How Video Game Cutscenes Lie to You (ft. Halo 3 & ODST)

Hey, welcome back to the channel.
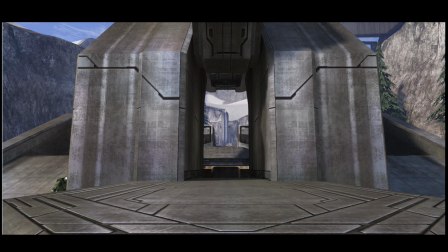Today's video is going to be something a little different than what I normally do, where instead of focusing on personal modding projects, I wanted to show a peek behind the curtain at how cutscenes are set up. As you probably saw in the title, I applied this analysis across the board for all video game cutscenes, but I'm focusing mainly on Halo when showing off for two reasons.
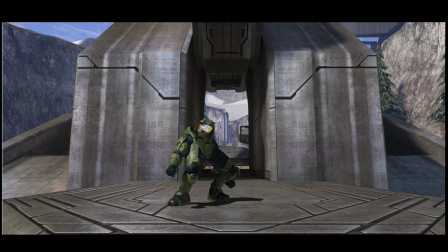One, I have access to the tools to break the camera free and show things from a different angle, and two, I know the tools incredibly well to where I can actually understand what's going on with this setup and try to explain as we go along.
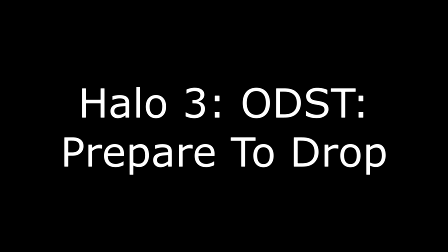So I hope you enjoy, and let's get into the video. The first of two cutscenes I'll be looking at today is one of my favorites, and the reason I actually wanted to make this video,
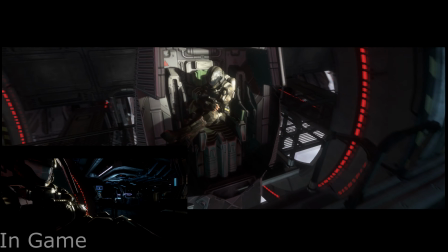that is the introduction cutscene to Halo 3 ODST, titled Prepare to Drop. One of the first things you'll notice is how the characters appear and disappear only as they're needed.
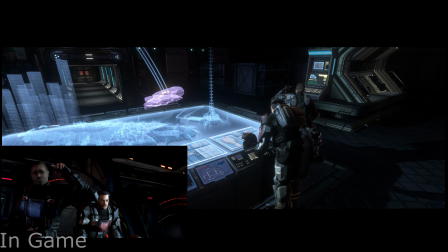Basically what's happening here is every camera change is a new scene, and every scene references a specific set of actors.
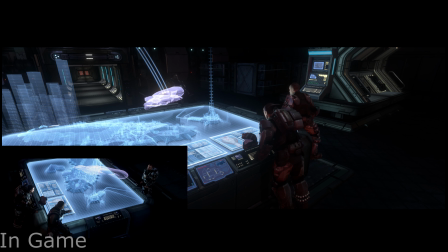Each actor has a reference set up to their animations needed for that specific scene, and when they're not in the camera shot anymore, they're unloaded from the game until needed again.
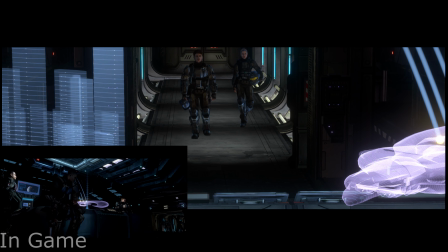It's a smart optimization for the Xbox 360 era, where the scenes can focus only on what actors are needed for the moment,
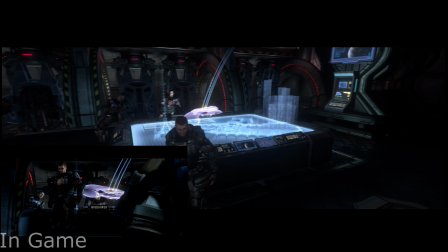and dedicate remaining resources towards things like depth of field, improved lighting, and general clarity.
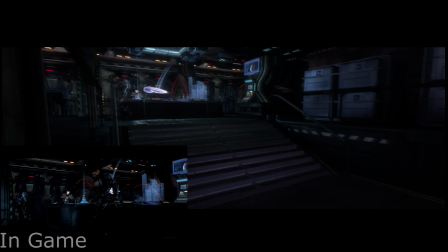On the topic of improved lighting, you'll see in this scene with Buck and Dare how they have spotlight lighting.
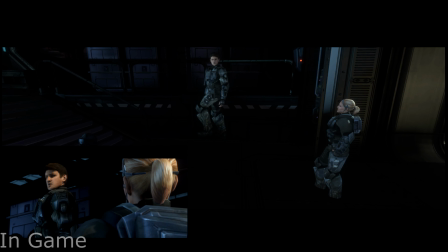Similar to a live performance, such as a high school play or even something on Broadway, there's light focused on the characters main to the scene.
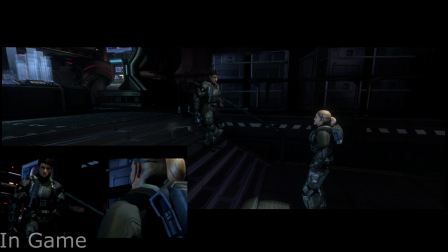You'll see as Buck moves around, the light follows him, casting real-time shadows on the ground and creating an overall softer,
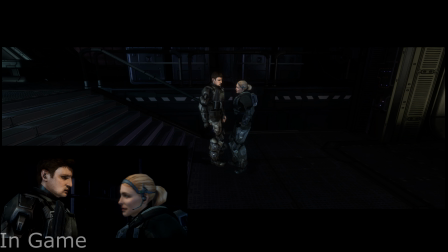more realistic lighting across his face compared to something you would see in-game while playing.
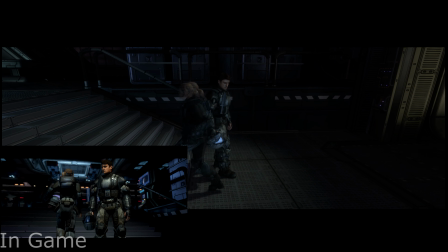Since Bungie-era Halo games used baked lighting, this saved them from having to add unnecessary details specific to the cutscene level,
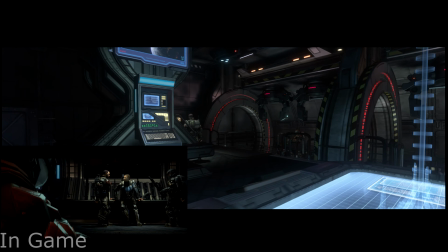and instead basically attach a moving light to characters as they speak and illuminate them only as necessary,
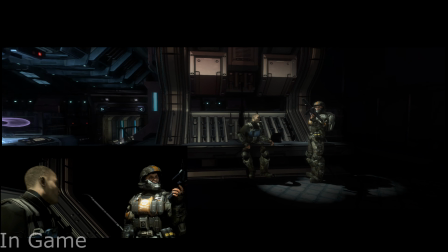saving time for level designers to work elsewhere in the game.
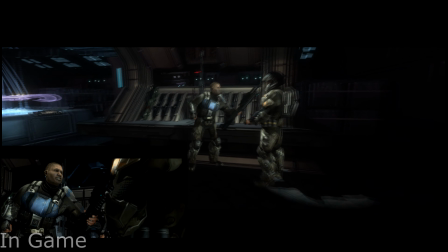As you may have seen in previous sections as I've been talking, there are some odd-looking moments in the animations when pulling the camera back.
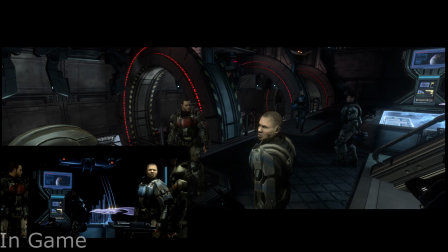In this scene, you can see Romeo sitting on the weapons bench but being clipped into the bench itself.
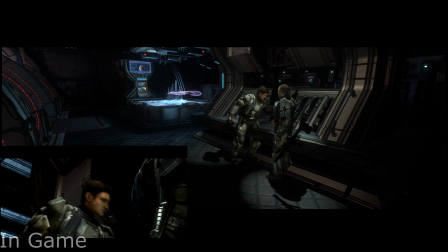Previously, you also saw Dare come floating down the hallway with no real animations, or Buck zipping back and forth while talking, sometimes floating a few feet above the ground.
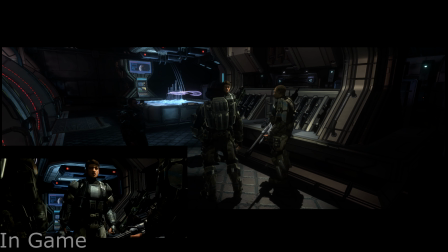This shows the main advantage of digital movie making compared to real life, where if the designers need a specific angle or location for their shot,
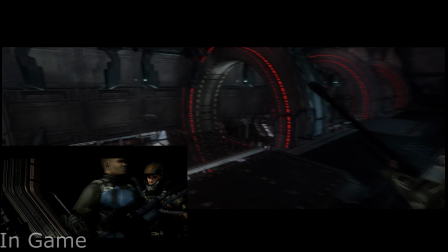they're not limited by the laws of physics by dangling an actor 5 feet above the ground or clipping them into geometry.
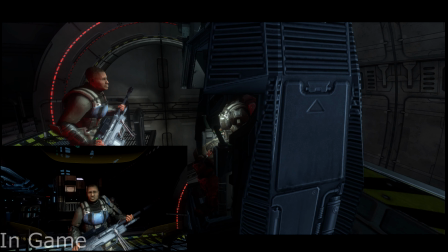Instead, they can create an animation, forcing the actor to be wherever they need, allowing the perfect shot to be created.
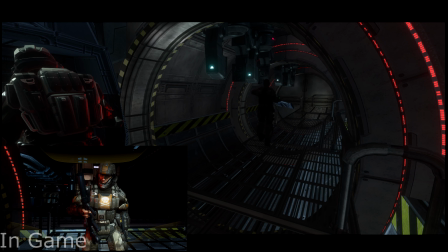Now, we can see how Bungie created an interactive cinematic moment. As you can see, the body of our character is now fully rendered, but we're missing a head where the camera is attached to.
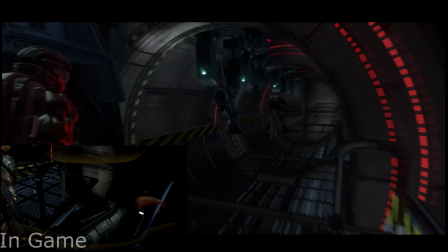However, there's also a much more interesting moment here, and the main trick that caught my eye, making me want to make this video.
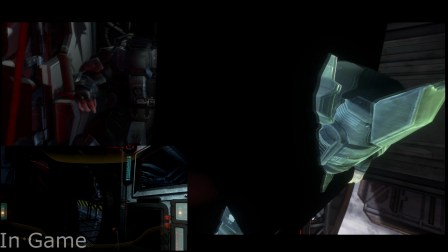You can see Buck and Dare appear in the screens, giving us briefings in their own drop pods. However, pulling the camera away shows the most hilarious discovery I found,
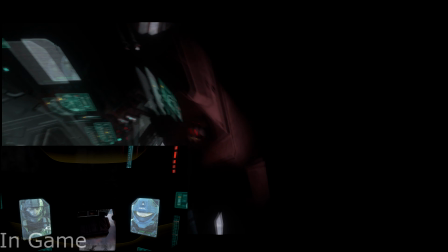and that is that Bungie's designers basically crammed both characters' bodies into your drop pod, distorting and breaking their bodies so they can give us a mission briefing.
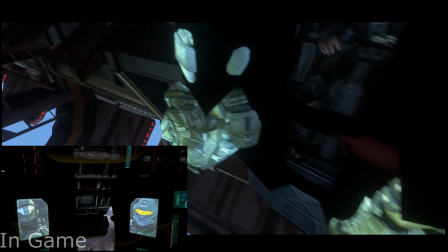I'll discuss this in the next cinematic I show, but Bungie had a trick in previous games using something called a texture camera,
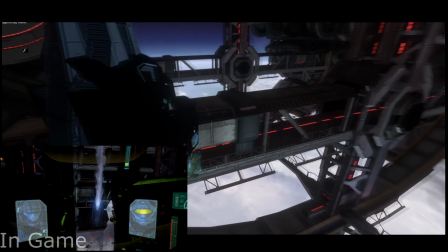projecting a view from elsewhere in the level to a surface near the player, and I always assumed it was something similar to this for these.
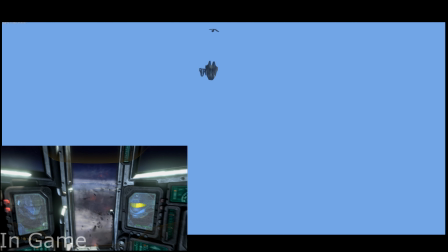But this is, at its core, the epitome of clever camera tricks to convince the players of a more coherent cinematic scene.
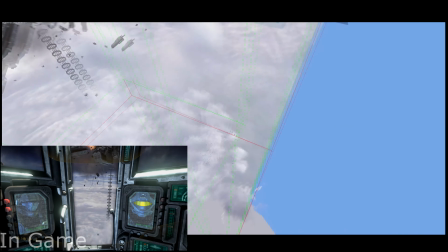As the pods drop in-game, we're given a beautifully constructed scene showing us passing through cloud layers and debris,
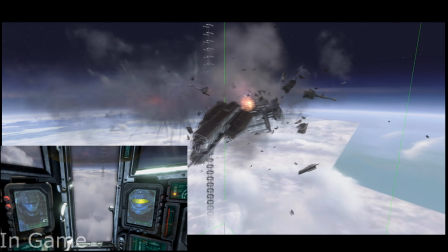the space elevator in the background as we hurtle towards the Earth's surface. You can also see that, since the scene is on a fixed rail, the scene behind the player was never created,
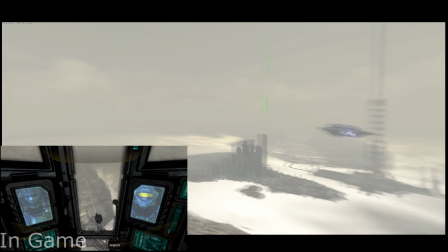nor needed, and it allowed only half the skybox to be focused on for creation and full detail.
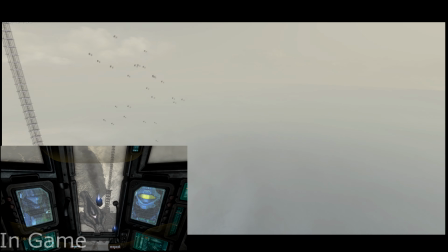As the pod reaches the first thick layer of clouds, the game briefly flashes white and loads us into a new zone.
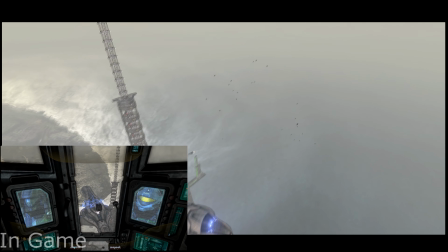However, what I'd like to point out is the creative use of limited level space.
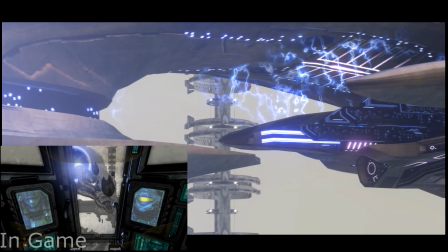Bungie essentially used the full vertical capabilities of the level for the drop sequence, quickly loaded in a new skybox, and brought the player back to the top of the map where we began the drop.
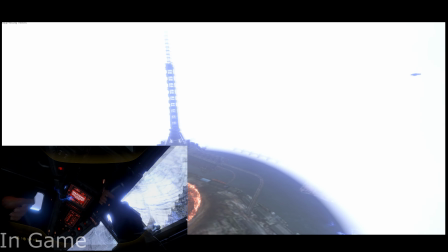This creates the illusion of a much higher drop distance while condensing two separate areas into a similarly spaced map size.
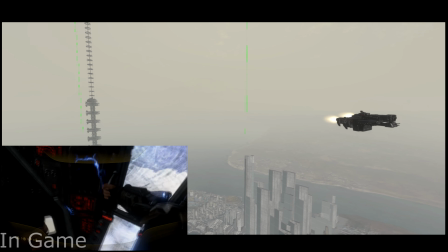Custom lighting, camera tricks, broken bodies, and reused map sections,
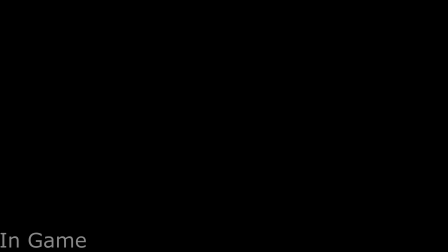all working in harmony to create a unified experience for one of the most amazing and entrancing cinematics I've ever seen.